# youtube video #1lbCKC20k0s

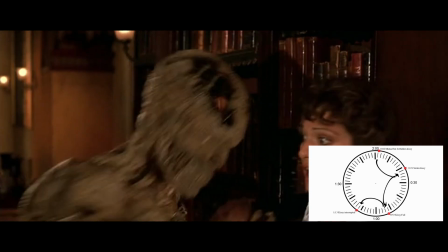[8:10]
The fourth is a failed kiss that Imhotep tries to give Evie before he is interrupted by a cat playing the piano like Ray Charles, one hour and 13 minutes into the film.
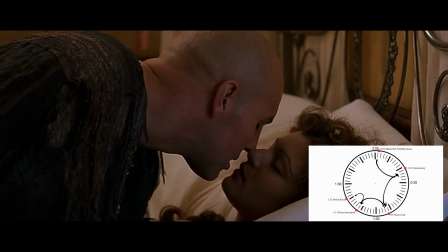[8:19]
The fifth kiss is a stolen kiss that Imhotep gives Evie when she's sleeping at the one hour and 21 minute mark.
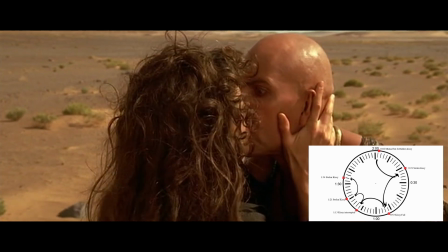[8:24]
The sixth kiss is the one that Evie steals from Imhotep to distract him from killing Rick at the 1 hour and 34 minute mark.
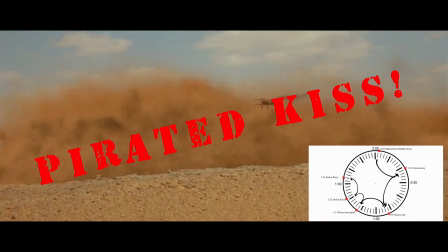[8:31]
Now this is interesting because this kiss was not written this way originally in the script.
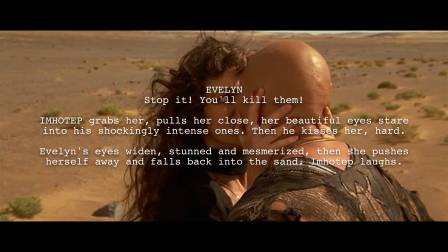[8:35]
On page 94 Imhotep grabs her, pulls her close, her beautiful eyes stare into his shockingly intense ones, then he kisses her.
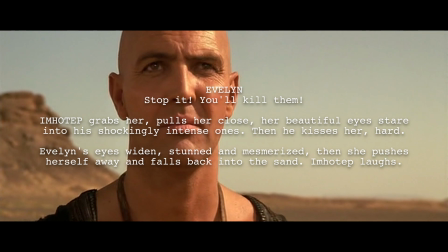[8:44]
Hard. Evelyn's eyes widen, stunned and mesmerized. Then she pushes herself away and falls back into the sand.
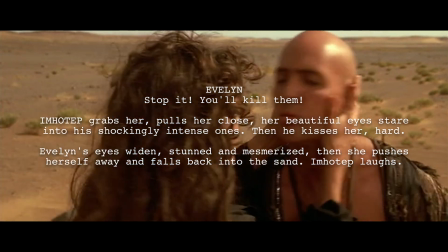[8:52]
Imhotep laughs. I'm going to talk about this specific change later on in the video.
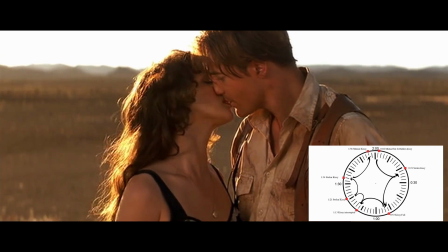[8:57]
Then finally we have the last kiss between Rick and Evie at the very very end of the movie at an hour and 56.
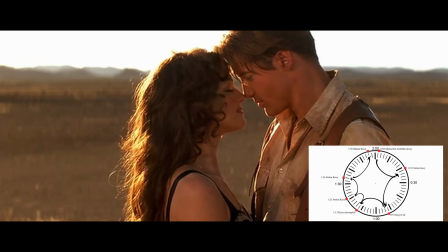[9:03]
It's a mutual kiss that marks the beginning for these two. And if you want you can throw in Jonathan's failed attempt with a camel. So what does this all mean? So what? We have a whole bunch of kisses that could have happened and kisses that did happen and what's what's the big deal about it? Well those kisses are important because we're seeing what is marked at the very,
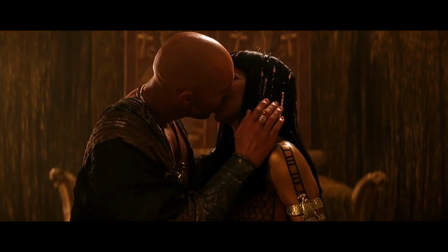[9:20]
very beginning of the film with a forbidden kiss by a couple that is willing to risk life itself for their love,
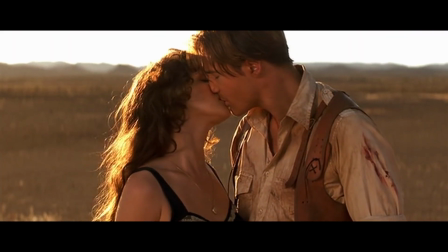[9:26]
find its true resolution and mirrored counterpart by the mutual kiss between Rick and Evie having just risked their life for their love. It's not just the setup of a bickering couple that's thrown together and you know that they're ultimately going to make out because they find each other super attractive. The movie started with a forbidden connection of intimacy that needs to be resolved. Each kiss and each attempted kiss in the story had a different personality and weight to it and I'm gonna go into some detail later in the video about some of the changes that they made with those kisses to make the story flow much better. So I have a theory when it comes to setting up horror in your horror films. To really have your horror have an impact on your audience you need to familiarize them with the location or the destination as soon as you can. And I don't mean just filming it as an establishing shot. You need to calibrate all of the senses an audience has to that location. You need to create the visceral experience of what it's like to be in there. Then when you return to that familiar location and introduce whatever evil entity there is, their senses become more heightened and highly focused because they are trying to comprehend this world viscerally now that evil has been introduced.
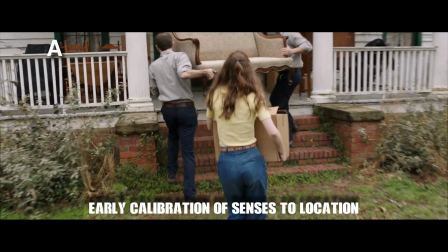[10:48]
Something is amiss. Some examples are the swooping shot from The Conjuring that familiarizes you with the whole house.
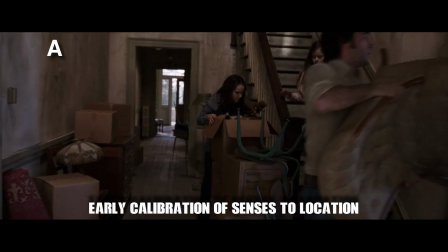[10:56] That goes in the living room. Hey Andrea, where's my wind shot? I think Nancy's got it in the other room.
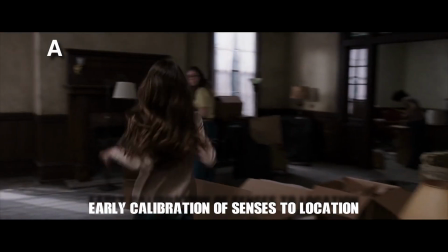[11:01] Oh, thanks. Hey Nancy, have you seen me?
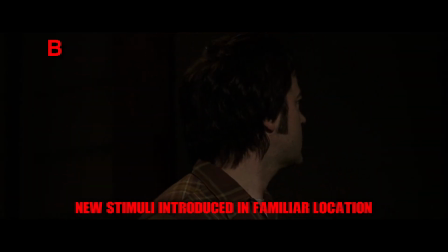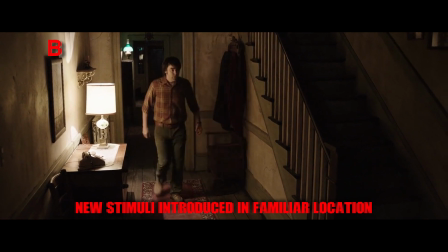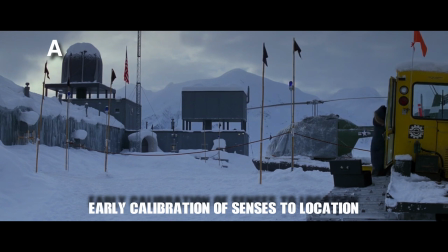[11:16]
The base from The Thing? The script goes into a great detail describing the blueprints of the place.
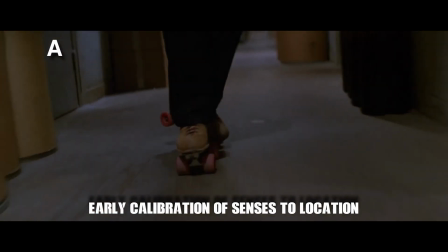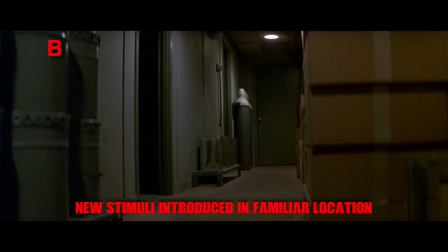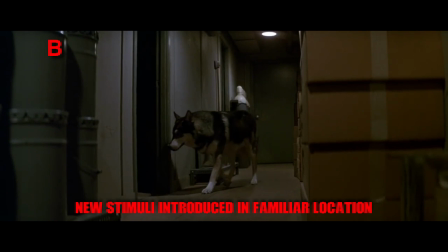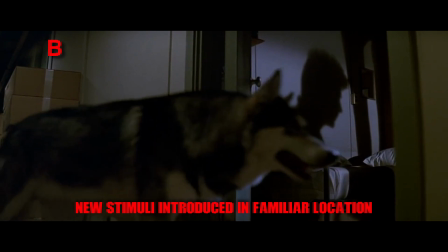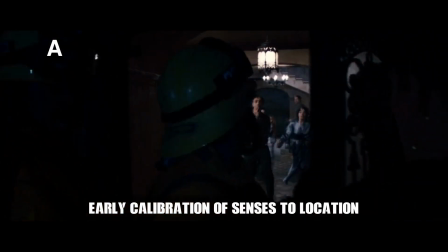[12:05]
The apartment building of wreck and quarantine.